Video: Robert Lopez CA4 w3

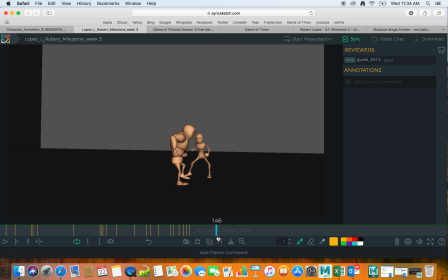37:22 Now hold this turn is also very weakly done, because like first we would not rotate on the heel but on the ball of the foot, on the front part.
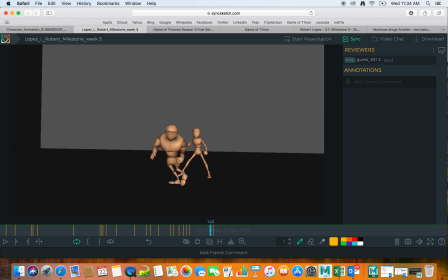37:36 And the way how he turns is very robotic and very stiff, because when we turn, let's say there is a guy here with his
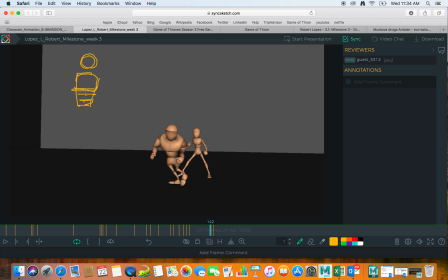37:50 torso made out of 1, 2, 3, 4 pieces with the spine going there, and now we have hips and the legs. If he has to turn this way, what turns first is a head.
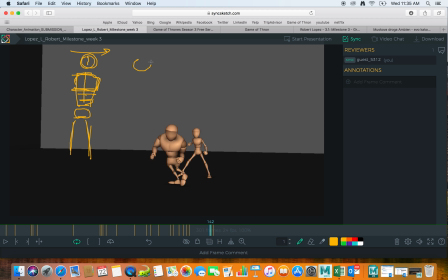38:10 So the head would move first, then upper chest second, and then these things would go boom boom boom as a 3,
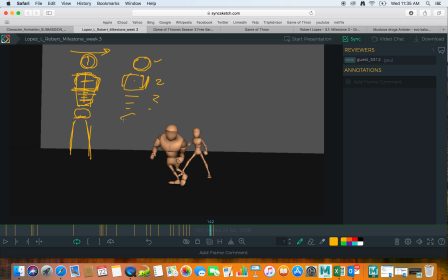38:28 and finally hips here as a 4. So let's say these hips moved here now, right? And this one are,
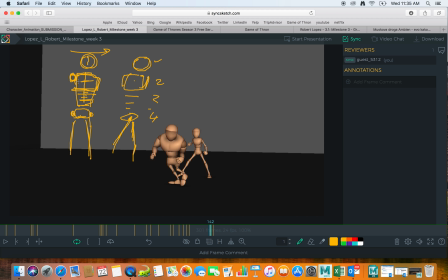38:47 so if here he moves so he wants to hit somebody, right?
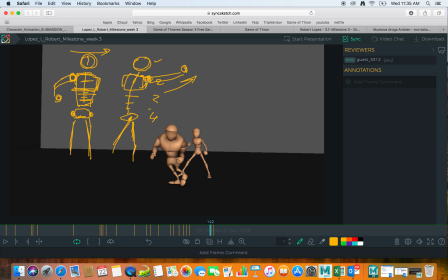39:06 You see, first goes upper part and then like a chain reaction. Nothing moves as the same at the same time with the same intensity, because then
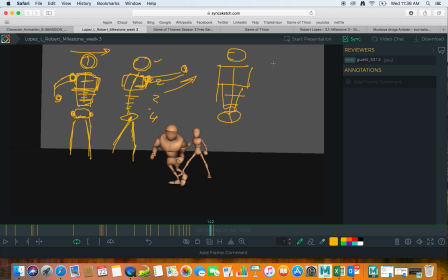39:22 you have that robotic feel where it just turns like around this axle, right? And it just turns from the root at the same speed, and so that is completely wrong.
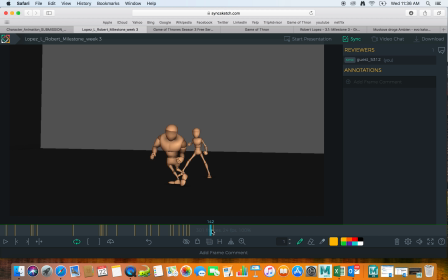39:41 And that's how he does turn here. You see that? It really feels like you just grab him for his hips and just spin around. Another thing, when we are putting our foot back behind, that's another process.
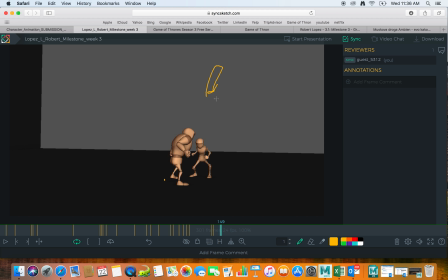40:02 if you have a guy here who is standing, let's say like this, and that this leg is here, if he wants to put this leg back here, he has to go first
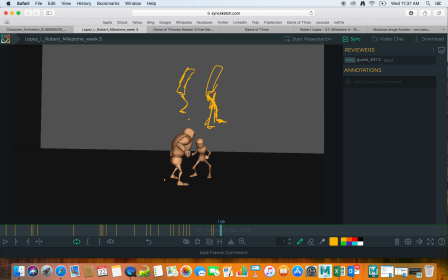40:24 in the, of course, passing one, while this one is still being down for support. So this one goes up, this one, and then
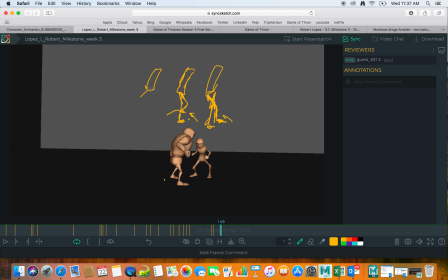40:39 that leg continues back, but it lands down on the toes. So once when you have a contact with the toes and heel up,
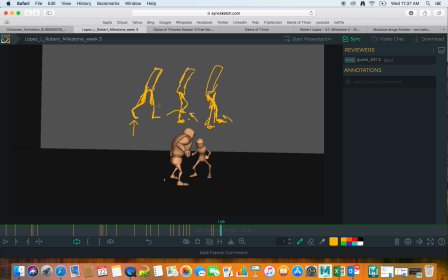40:58 now finally we can put this body that so far has been on the supporting leg. Now the body can go back, and this foot now goes flat,
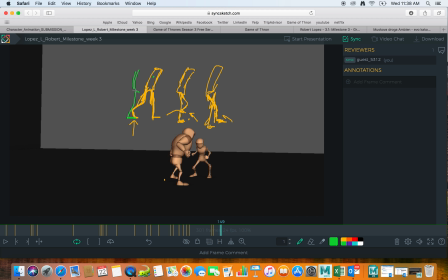41:13 and this body moves back, because now this leg becomes supporting leg. You see that?